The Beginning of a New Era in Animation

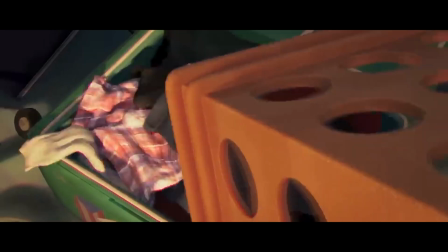This film was visually stunning and brought a resurgence into the interest in animation, especially animated movies.
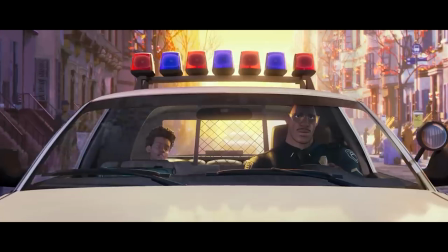As well as this, it was a breath of fresh air for the arguably fatigued Marvel Universe.
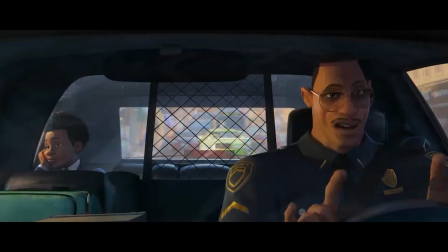The animation technique used in Spider-Man Into the Spider-Verse is a unique blend of computer-generated imagery and traditional hand-drawn animation techniques.
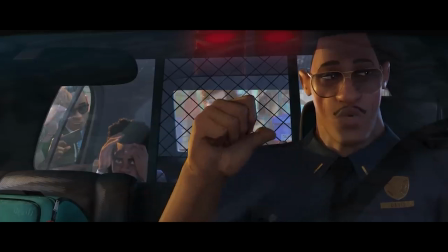The filmmakers aimed to replicate the look and feel of a comic book, so they developed a groundbreaking animation style called comic book animation, or comic book come to life.
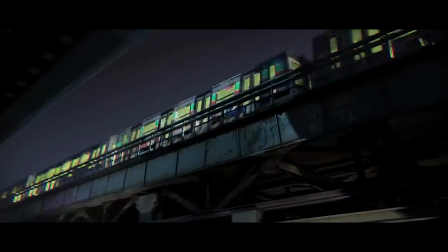This intriguing comic book animation utilizes several combined techniques to achieve its signature style.
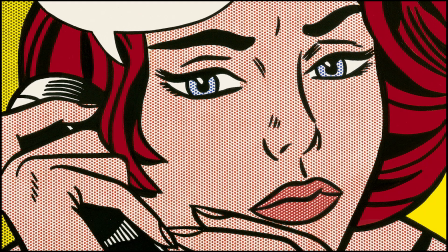Firstly, they use half-tone dots. If anyone watching is a graphic designer, they are very familiar with half-tone dots.
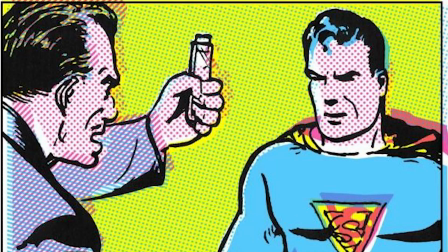However, for those who don't know, half-tone dots are those little dots that make up the coloring in comic books,
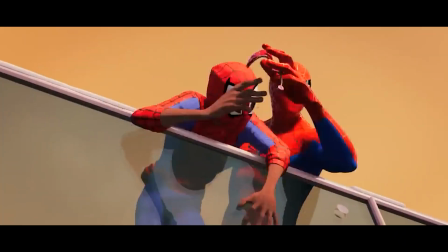which mimics the traditional printing style that comic books were created with. This gives the animation a distinct texture that brings on the nostalgic feeling of comic books.
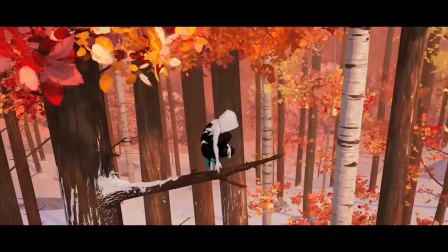Along with the usage of halftone dots, the animators use distinct line work.
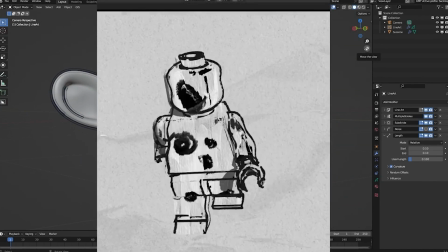Characters and objects in the film feature exaggerated and bold lines, again reminiscent of comic book art.
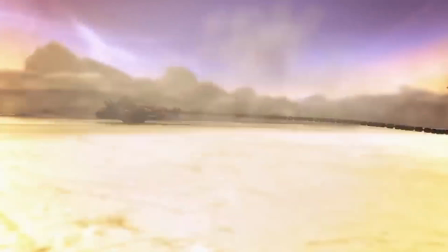Other examples of this can be seen within things such as the Borderlands game series, which is personally one of my favorite game franchises.
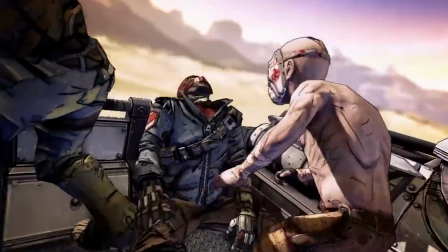Within this, the lines on characters, weapons, and all other texture outlines are dark and exaggerated to give a distinct comic-like style.
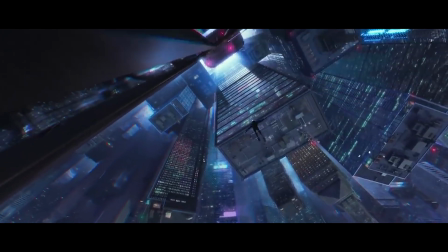One of the most interesting aspects of this new animation style is the coloring choices, both used for the characters as well as background scenes and objects.
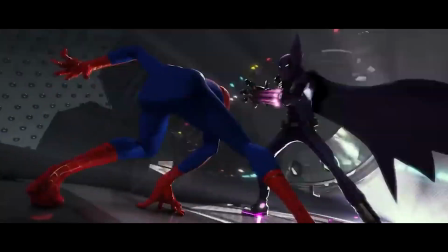The overall colors of a lot of these scenes almost seemed like a handmade oil painting,
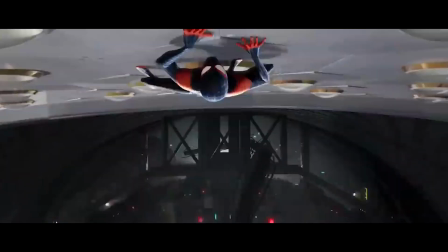that when coupled with the exaggerated outlines gives it a beautiful effect that is incredibly unique.
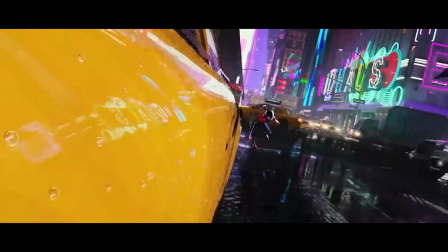However, since a lot of this work is CGI, these scenes aren't actually individually painted,
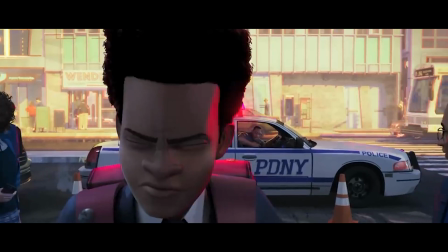but rather utilize an interesting technique for image processing known as the Kuwahara filter.
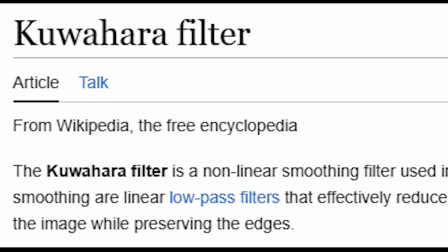The Kuwahara filter is a non-linear smoothing filter used in image processing for adaptive noise reduction.
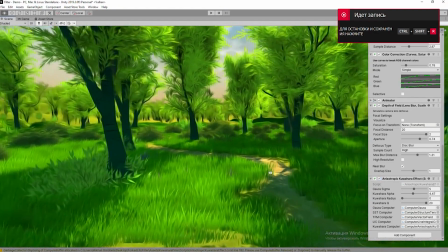Most filters that are used for image soothing are linear, low-pass filters that effectively reduce noise, but also blur out the edges.
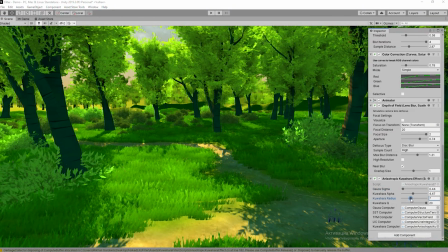However, the Kuwahara filter is able to apply smoothing on the image while preserving the edges.
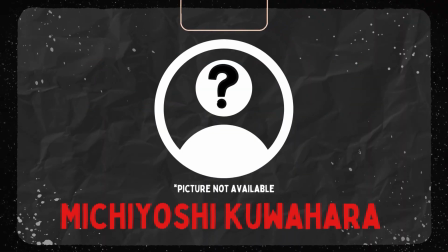The Kuwahara filter is named after Michiyoshi Kuwahara, who worked at Kyoto and Osaka Sangyo Universities in Japan,
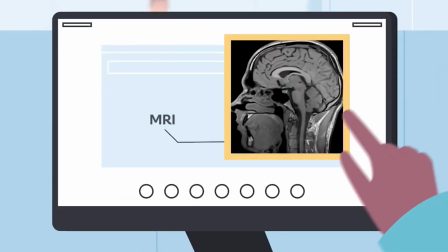developing early medical imaging of dynamic heart muscle in the 1970s and 80s.
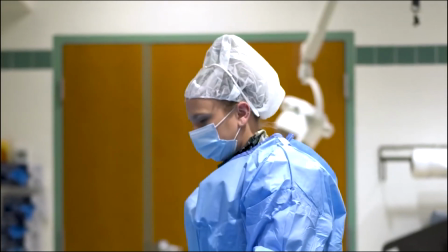More than 30 years ago, Kuwahara attempted to denoise medical imagery,
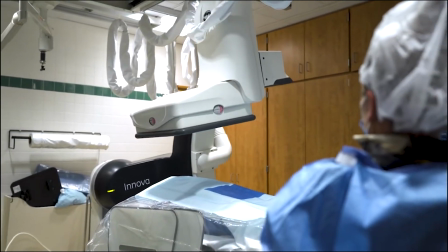and unknowingly set off a chain reaction of research developments leading to a modern-day
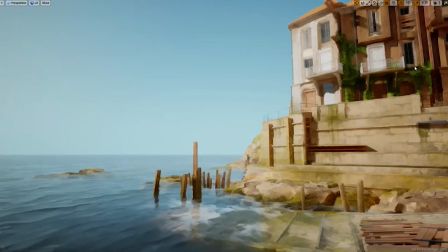post-processing effect that virtually transforms images into beautiful paintings.
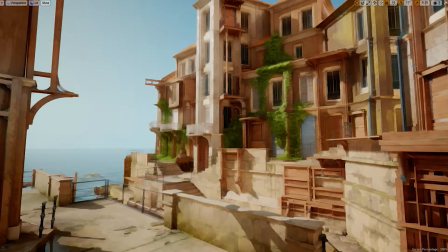We can see some examples of this here.
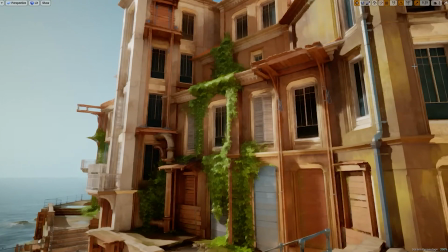The actual process and discovery of the Kuwahara effect involves a lot of math and complicated subjects that I'd rather not get into,
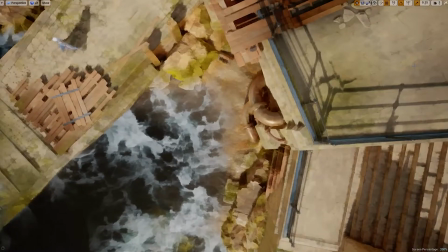as I know I'd explain them poorly. However, the Wikipedia explains it pretty well, as well as there are some other great videos on YouTube if you want to learn more. To continue,
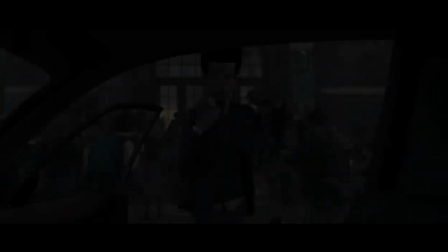however, the combination of these effects have become incredibly popular, and has become a commonplace in successful animations and reboots.
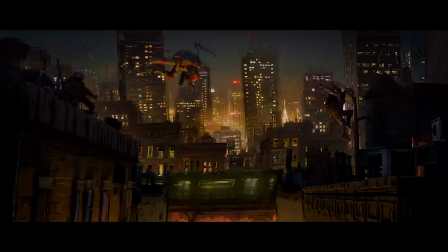For example, the new Teenage Mutant Ninja Turtles employs these exact same techniques.
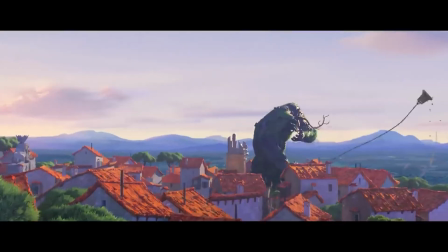As well as this, the newest Puss in Boots movie utilizes the same animation techniques to give a new visual twist on the rebooted classic.
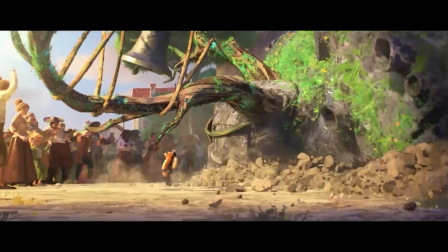This style is reminiscent and very close to that of one of my favorite short films known as The Witness,
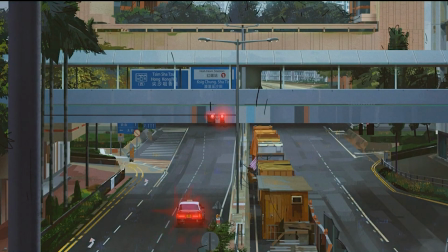which was a feature episode on the show Love, Death, and Robots. The animation style, especially in this short film, is incredibly gripping and beautiful,
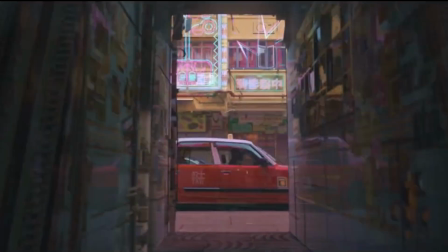seamlessly mixing the 3D CGI with these 2D lines and painting-like textures to create such a visually stunning story, along with its intriguing narrative,
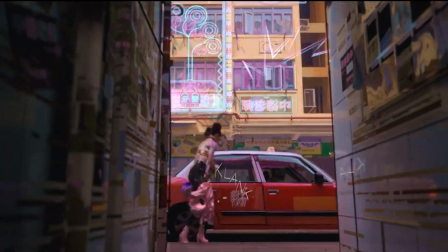of course.
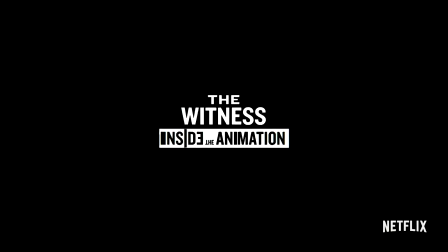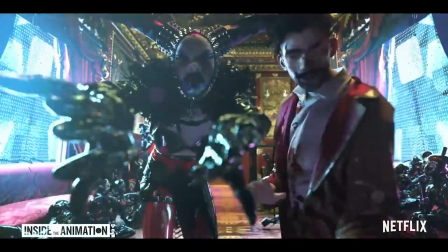Make some room, bitches!
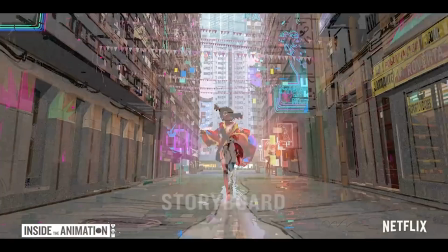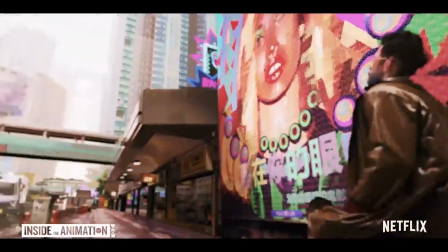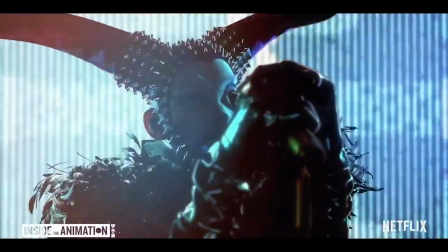May I have your attention, please, bitches?